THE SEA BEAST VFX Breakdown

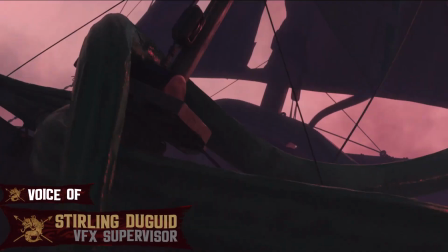(0:13)
Hunters, tall ships, and sea monsters. The Sea Beast harkens back to the epic adventure films from our childhood.
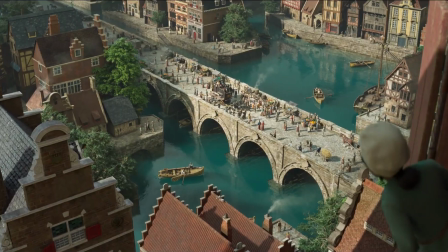(0:20)
Set in a fantasy 16th century world, the story centers around the hunter Jacob Holland,
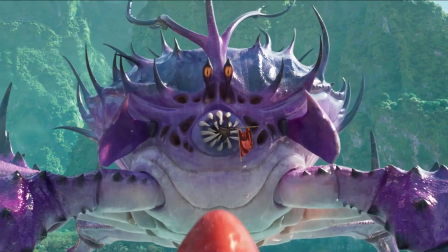(0:26)
the orphan Maisie Brumble, and their unexpected friendship with the largest and most feared of all sea creatures, the red bluster.
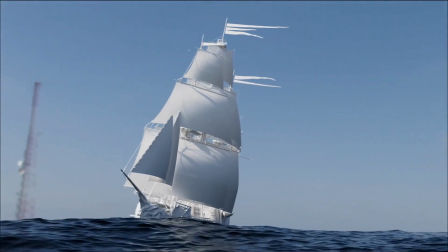(0:37)
The film represented a huge artistic and technical challenge for our teams at Sony Pictures Imageworks.
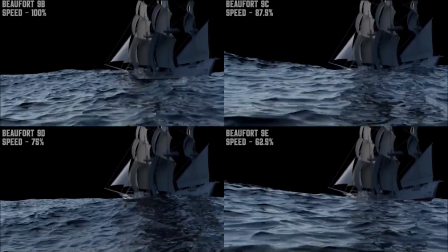(0:42)
The effects department generated a library of ocean types based on the Beaufort scale, which categorizes the relationship of wind velocity to wave height.
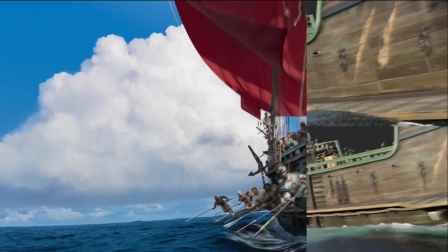(0:51)
Scale and speed were the keys to making the interactions between ships, creatures, and the ocean in our fluid simulations believable,
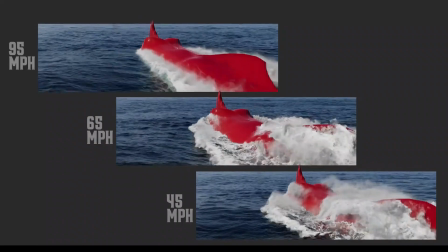(0:59)
often through trial and error.
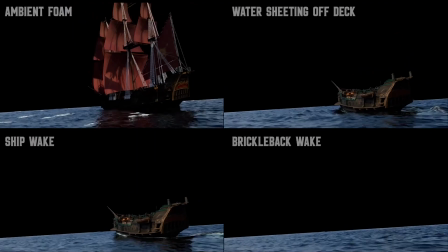(1:02)
A new ocean stitching pipeline allowed us to have multiple artists working on different elements for a single shot at the same time.
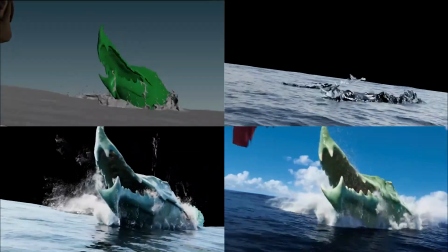(1:09)
We then stitch these elements into our infinite ocean plane to hand off to lighting.
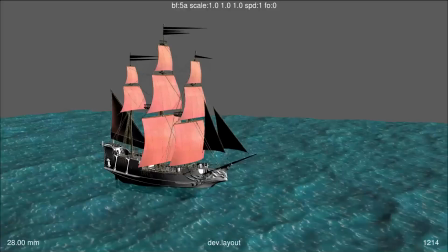(1:17)
For wave action, we developed a new tool to attach the ship to our high-res ocean simulation,
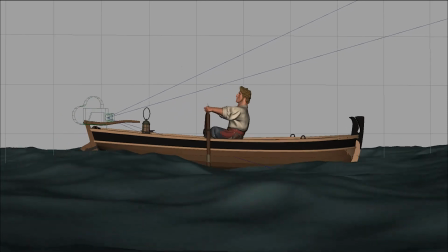(1:23)
and for layout, our team created a new camera rig to provide a handheld feeling with the sway of the vessel.
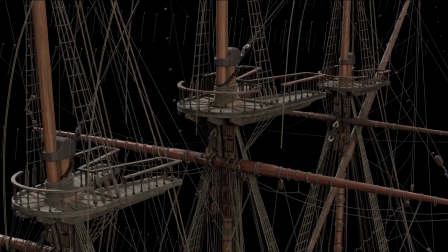(1:29)
For the 5,000 plus ropes on board, we designed systems to simulate rope bundles,
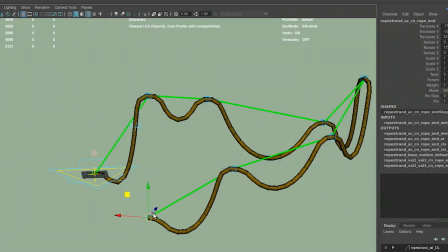(1:34)
as well as new rigging tools which provided intuitive controls for animators. With the vast number of ropes in the film,
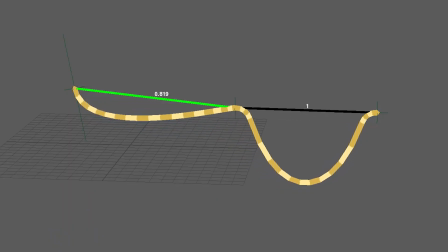(1:41)
we developed a new animation rope rig which allowed animators to communicate the intended constrained versus dynamic sections of a rope to the simulation team.
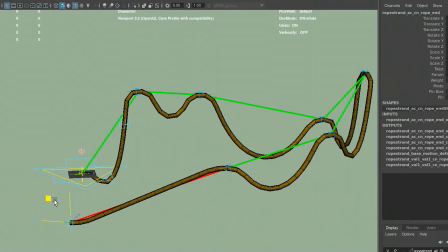(1:51)
Additionally, a rope could have an arbitrary length, and resolution density could be targeted as needed.
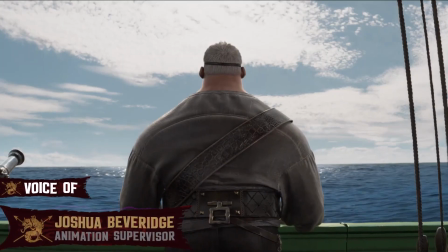(1:57)
We designed a new type of pivoting system called sea legs, engineered specifically for balancing on moving surfaces.
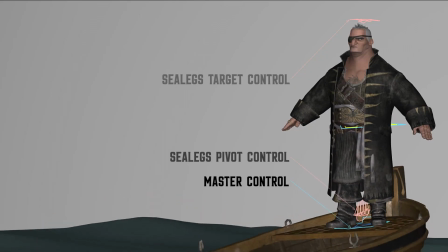(2:06)
Every part of the character could go in or out of this pivot system, and the pivot itself could shift depending on the pose.
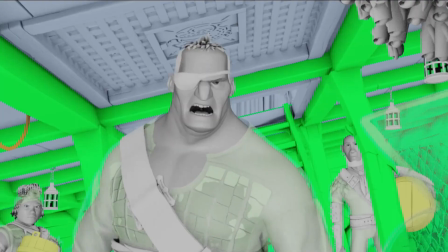(2:12)
Additionally, its effect could be dialed up and down to taste. This new tool quickly became integral to achieve the grounded, immersive look we were going for.
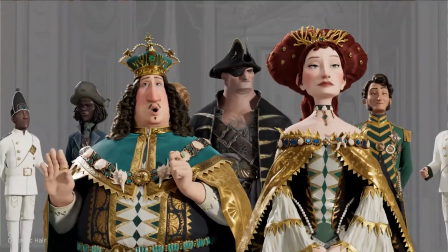(2:25)
For hair, our team at Imageworks used our new in-house grooming tool called Fiber.
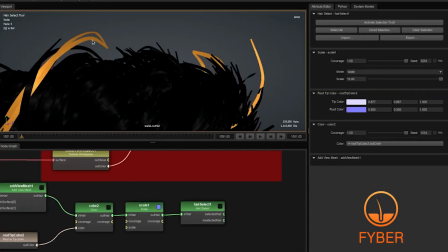(2:30)
This node-based environment allowed for easier manipulation of effects and the
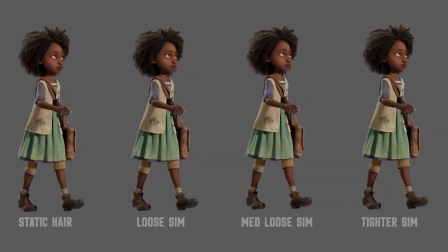(2:35)
added benefit of real-time visualization in either OpenGL or Arnold.
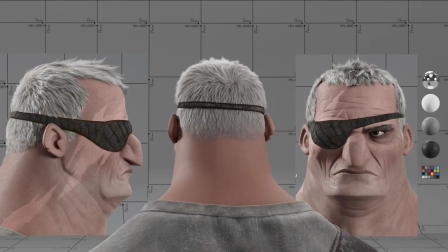(2:41)
Crow's face holds many deep, asymmetrical, crisscrossing wrinkles. The expressiveness of Crow's wrinkles was an important key to his character design.
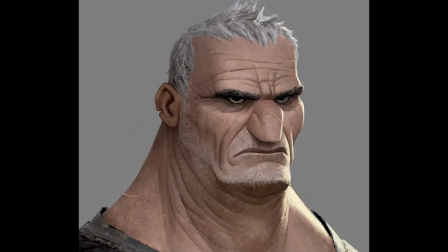(2:49)
We wanted the animation team to be able to drive the placement and articulation of these lines free from the topology of the rig.
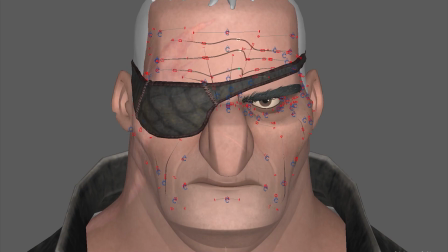(2:55)
To make this possible, we retooled the ink lines we made for Spider-Verse into what we called crease lines.
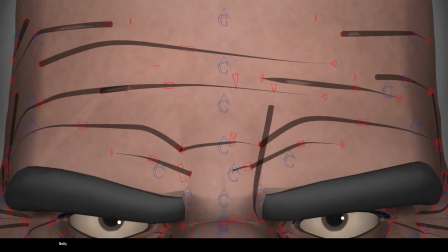(3:01)
We found a way to get these rigged lines to actually carve depth into the surface in a more sculptural way.
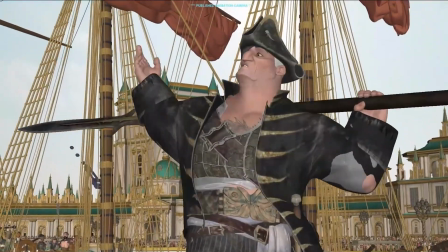(3:06)
Animators were able to add and place a rigged curve anywhere on the surface to create a wrinkle with form.
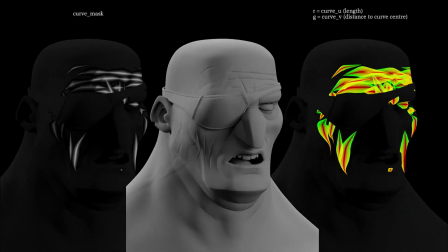(3:12)
These were projected from the camera to the surface of the geometry and carved in depth along their normals.
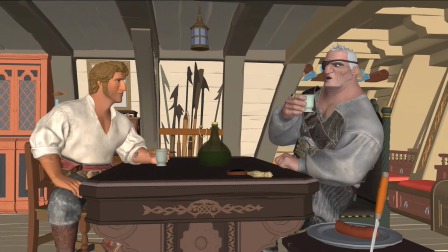(3:18)
The lighting and compositing team were able then to further fine-tune these lines to achieve the right look for each shot.
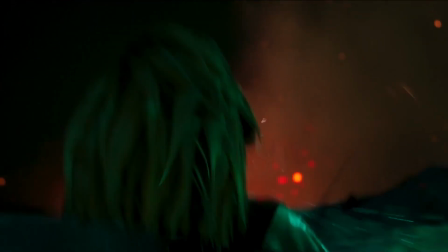(3:25)
Our story has several challenging shot transitions as the camera starts above the waterline and descends into the ocean,
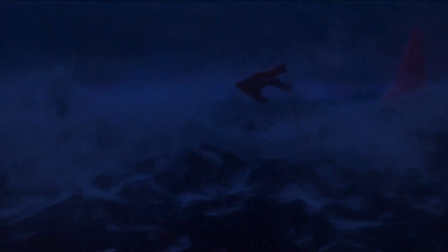(3:33)
including during the storm as we angle onto the graveyard. We took a visceral approach to these moments, stepping down the camera shake to reveal the tranquil dynamic of being underwater.
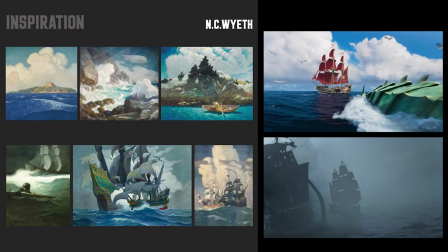(3:45)
On the lighting side, we were inspired by the wide-open oceans in the work of N.C.
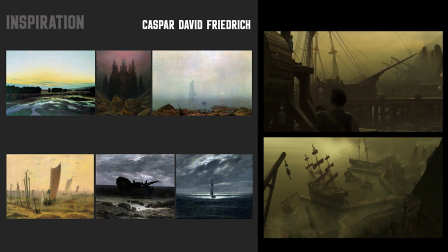(3:49)
Wyeth and the low-contrast cinematic paintings of the German Romanticist Caspar David Friedrich.
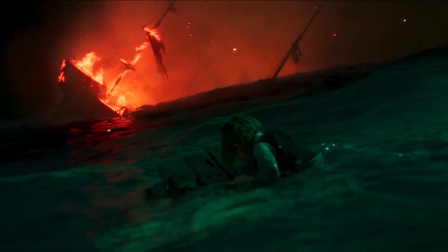(3:55)
We were inspired by classical cinematography styles, making use of slow push-ins for emotional character moments,
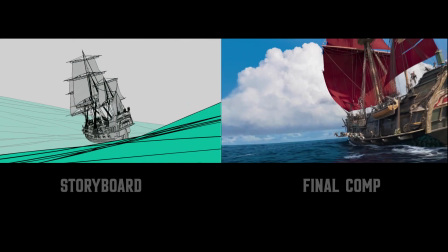(4:03)
and utilizing wide lenses which gave our vast environments a more dramatic feel.
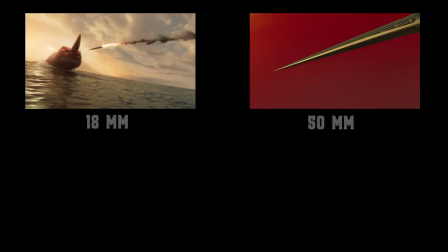(4:08)
For our action sequences, we employed extreme changes in shot-to-shot lensing, which created a graphic feel.